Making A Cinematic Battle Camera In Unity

Hello and welcome to Gamedev Guide.
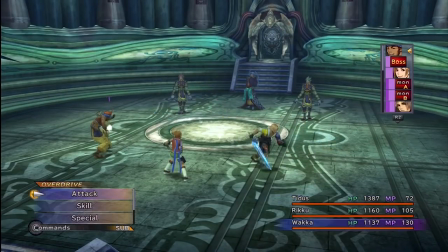(0:04)
I've always been a big fan of roleplaying games, most notably the ones with turn-based battle systems, and earlier this year I found myself enjoying the latest in the Pokemon games.
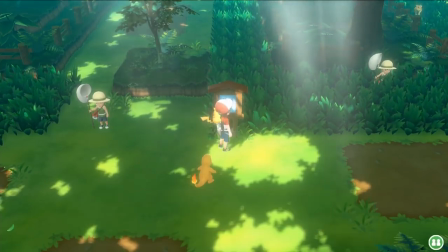(0:13)
Something I've noticed in these new 3D games is that during the battles, when the camera idles, it swaps over into some more cinematic coverage of the field.
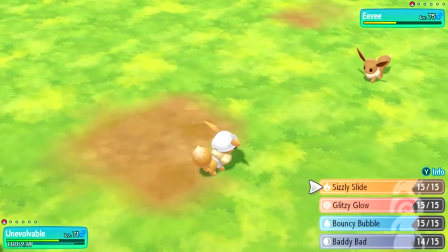(0:20)
This is actually a really neat feature that makes the battle feel incredibly dynamic, especially while you're choosing your move and it's the kind of polish that really sets the game like this above the rest.
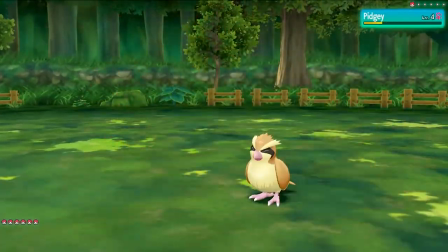(0:29)
So, today, we're going to give this a go ourselves. It's incredibly easy and actually goes a long way to improving game feel.
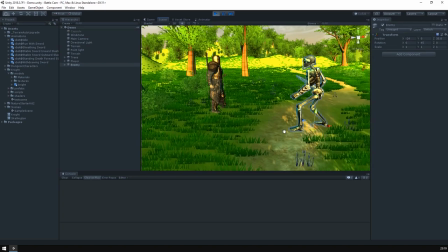(0:36)
Alright, so first things first, I've spent some time building a little battle scene here in Unity. Everything you see here is off the Assets Store, it's all free, I'll link them down in the description.
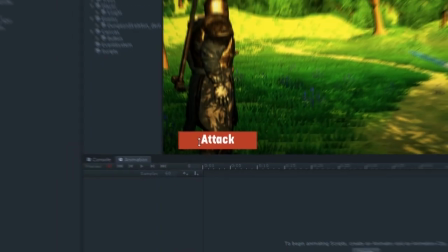(0:45)
So I've set the scene up a bit and set animators on the characters and added a basic button, as well as a super simple battle script.
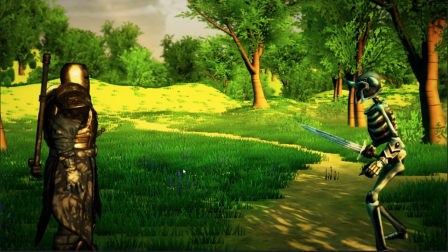(0:53)
As you can see, our character attacks, then it's our opponent's turn, and then it comes back to us.
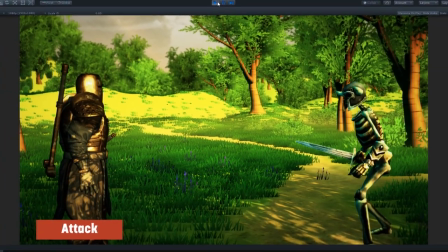(1:00)
All of that from the perspective of this single camera. It's passable, but ultimately it's pretty generic for a turn-based game.
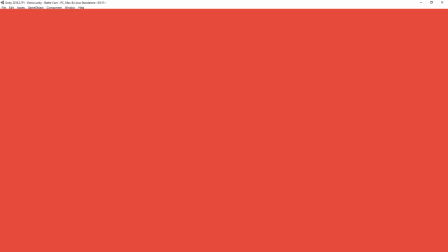(1:07)
So let's spice it up with our battle camera. Let's take a second to break up the design.
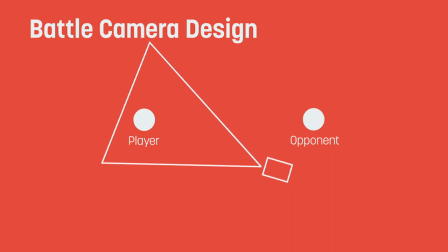(1:13)
We want to create a system that when the player idles, swaps our camera to a series of cinematic shots that move around the battlefield. We'd also like the camera to focus on the current player in action so that if it's my turn, we're focused on my character and if it's the enemy's turn, we're focused on their character.
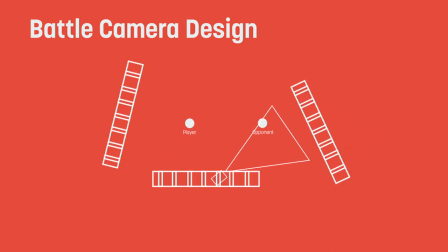(1:30)
To achieve this, we're going to spread a bunch of tracks around the arena and have our camera swap between them during the battle.
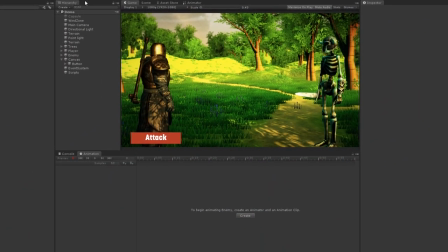(1:37)
Fortunately, Unity has a super handy tool for taking care of this work.
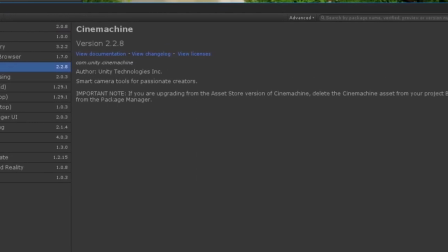(1:41)
It's called Cinemachine and if you're running the latest version of Unity, you can grab it from the package manager, otherwise it's available on the Asset Store.
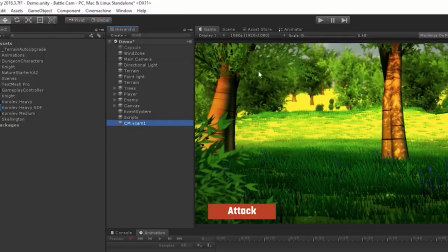(1:49)
So firstly we want to set the camera up, so we'll add a virtual camera and
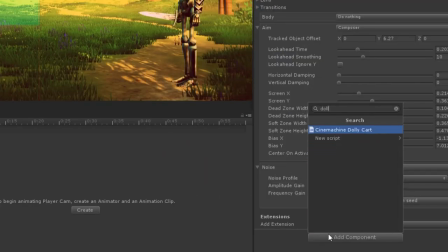(1:55)
then once the camera is set up we'll add a dolly cart component and
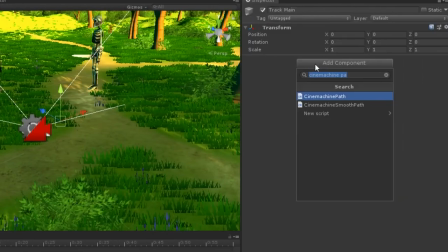(2:02)
add a smooth path track for the camera and
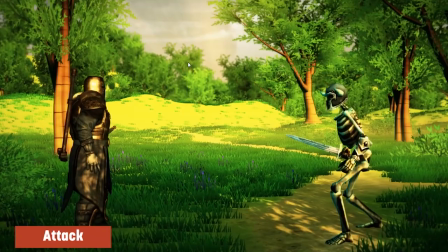(2:08)
set our camera up to move slowly over time and if we preview the scene it's only been a few minutes but already we've got a slightly more interesting
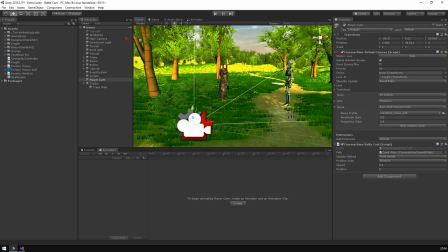(2:15)
camera now we want to create the shots to cut to so we'll duplicate and place a few more of these tracks around the arena
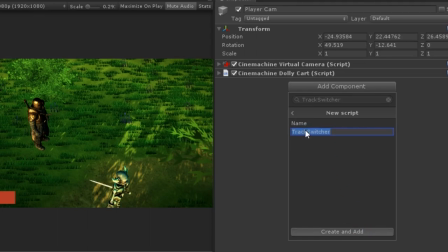(2:26)
Then, let's create a new script and attach it to our virtual camera.
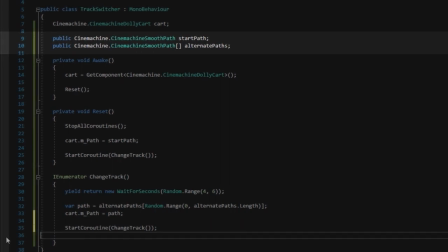(2:30)
This will take a list of tracks the camera can swap to, as well as a home or default track to use whenever the camera is reset.
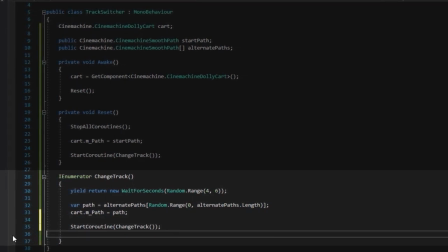(2:36)
Every few seconds, we'll randomly switch up the track the camera is using. So let's just assign those tracks and take a look.
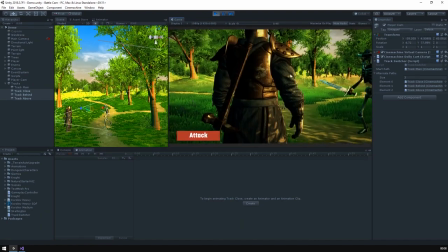(2:45)
We have a nice opening shot, and then if we idle, the camera swaps to one of the other tracks, making for a much more interesting scene.
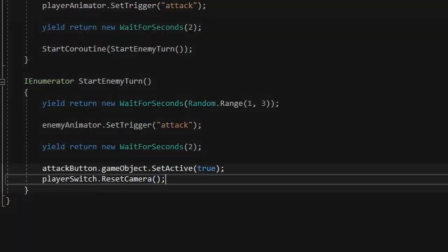(2:54)
While this is already miles ahead of where we started, there's always room for improvement, so we'll go into the battle logic and make sure that the camera resets after the player hits the action button.
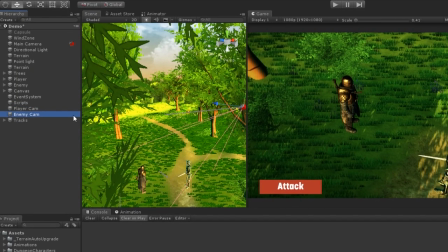(3:04)
We can also add an extra camera that's focused on the enemy, which we'll switch to whenever it's their turn.
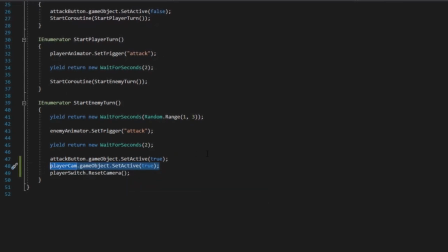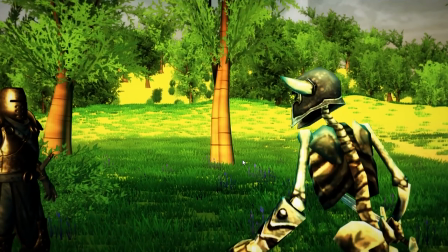(3:19)
And so with a little bit of tweaking, we've got a much nicer, much more impactful battle camera.
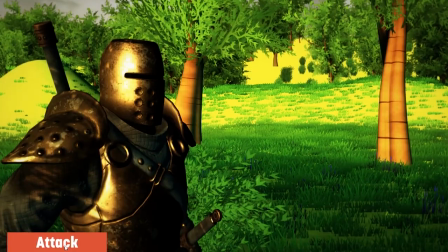(3:26)
And that's it for this guide. Hopefully this gives you some ideas as to ways you could implement a system like this.
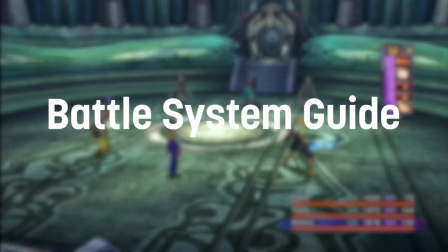(3:31)
I'm potentially thinking about creating a video that goes over how to put an actual RPG battle system together,
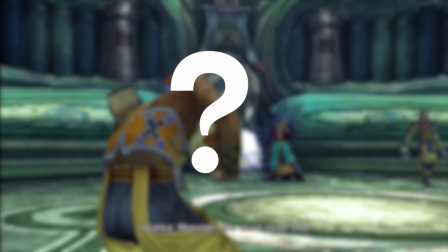(3:37)
complete with movesets, stats, actual UI and everything, so let me know if that's something you are interested in. Anyway, if you've enjoyed this video, be sure to hit the like button and leave a comment.
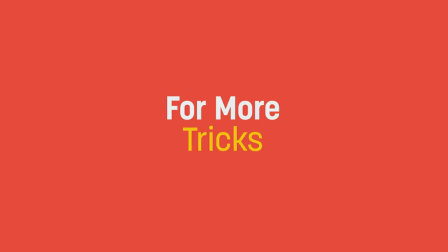(3:47)
And of course, if you're interested in more gamedev tips, tricks and tutorials, be sure to subscribe. I'll see you next time.